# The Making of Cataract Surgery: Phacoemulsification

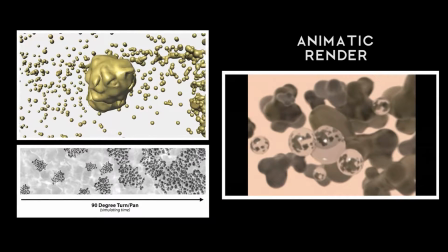[3:14]
On the bottom, you can see a storyboard showing how a 90-degree turn was meant to simulate time now for the actual surgery this part was developed
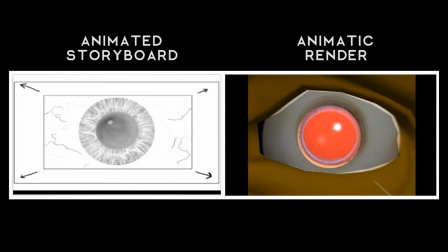[3:21]
by josie conklin and myself and as part of our research we sat in on a number of real cataract surgeries in order to get the procedure
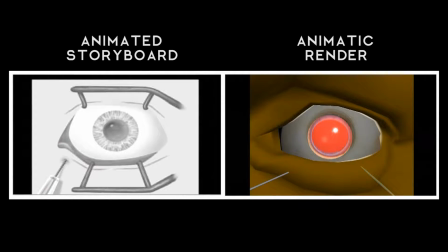[3:28]
right this first step shows how anesthesia is applied and we struggled a bit in how to visualize the numbing effect but in the end we decided
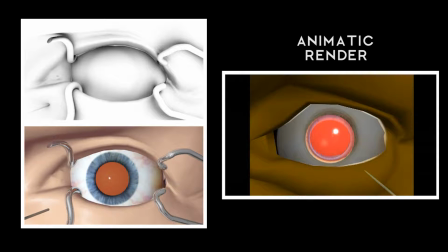[3:35]
on a circular wave pattern that emanates from the needle and here as well is also the ambient occlusion pass for those shadows that we see in the
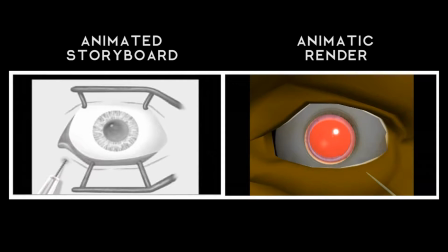[3:42]
final render the next step in the procedure is to open the anterior chamber of the And to do that they use this odd little knife which we modeled in
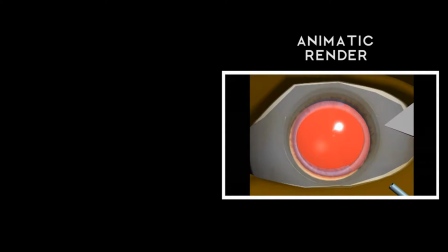[3:49]
3ds max software and textured to simulate stainless steel The wireframes on the bottom But I should mention that the orange in the center of
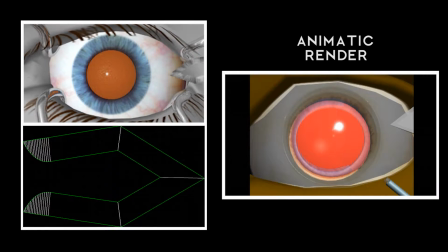[3:56]
the eyes actually meant to emulate the retina under Illumination as if a light shining down through and into the back of the eye Now it
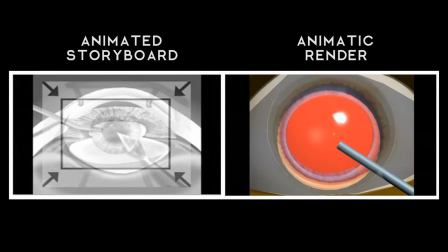[4:03]
should be said that we wanted to keep the camera moving to make it seem realistic rather than stiff and clinical And this next part's a good demonstration of
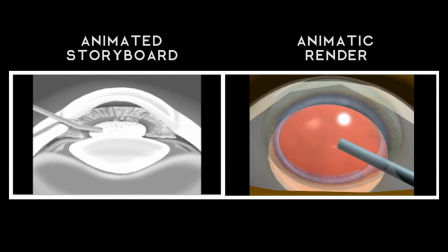[4:10]
how we did that in order to show the fluid in the eye we took a low three-quarter view to reveal as much as possible and then we animated the fluid using
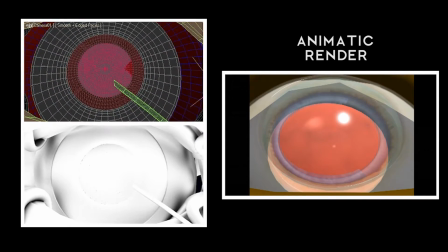[4:18]
3ds max deformation plugins and tools allowing a sphere mesh to easily pass through the nozzle and fill the anterior chamber as you can see in this Wireframe animation and there's also an ambient occlusion render as well Now this following
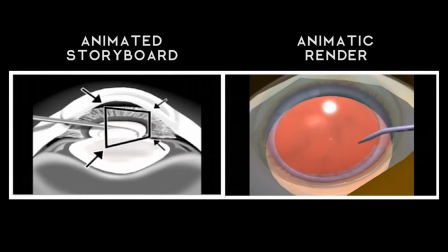[4:32]
piece was a technical challenge and we puzzled over how we would show the removal of tissue Above the lens,
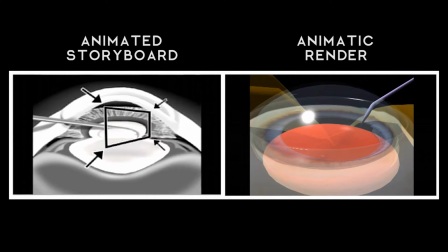[4:37]
but after some thought we decided that we would create a special texture for the sliced tissue and slowly reveal it as the instrument moved about the lens in a circle.
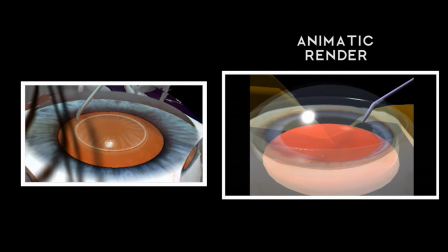[4:45]
That we did in Adobe After Effects, and you can see it in the final movie, but here's a near final video showing the sliced tissue before it was masked out.
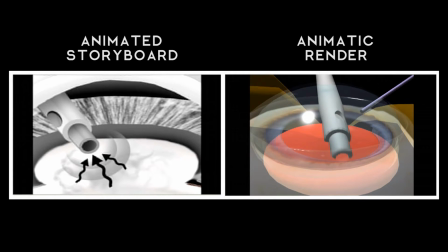[4:53]
Finally is the most important part of this procedure. Our model for the lens was actually broken up into multiple parts, so when the ultrasonic instrument moved over it, we could animate those pieces getting sucked up into the instrument.
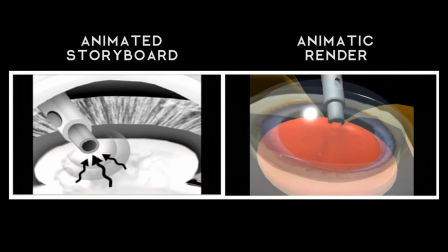[5:05]
We also added a submarine engine sound effect, and a visual ripple to visualize the sonic waves as they hit the tissue.
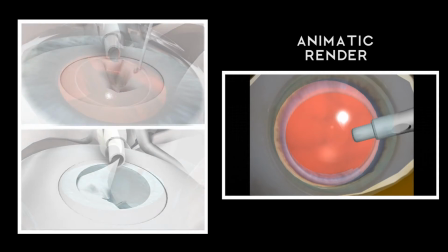[5:12]
Here's a few more images, the ambient occlusion render which gave the scene its soft shadows, and here's two more images that we created with two different renderers.
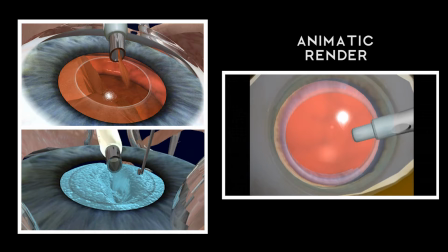[5:21]
As you can see, each renderer generates a different look for the movie.
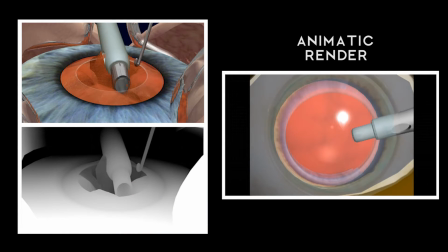[5:25]
And finally, this bottom image shows what's called a z-depth pass, which makes objects blurry the farther they are from the viewer, depending on your camera's focal length.
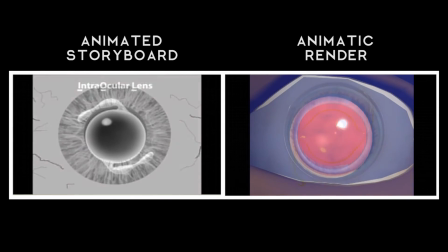[5:33]
Moving on, this is the finale. A new lens called the IOL is placed in the eye, and here's our storyboard and an animatic rendering of that.
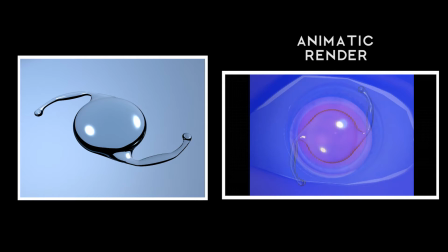[5:41]
And here's another render of our IOL. It's a lot prettier. We used a glass material and some high specular settings to make it look glossy.
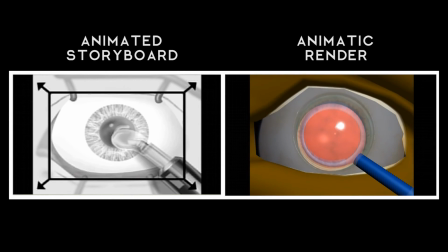[5:49]
And now for the big finish, the placement of the IOL into the eye. This was a challenge, given the IOL's shape, but we got away with just a minor jump in the final animation.
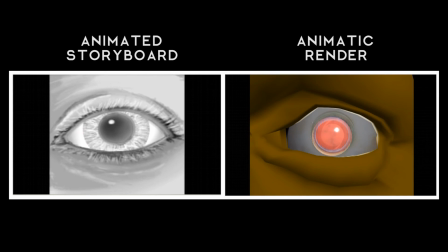[5:59]
So that's all for this video. Thanks so much for watching, and please do check out the final version of this animation, and like and subscribe if you can.
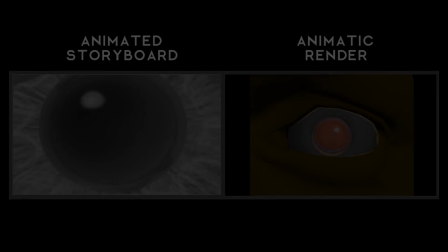[6:06]
Thanks again.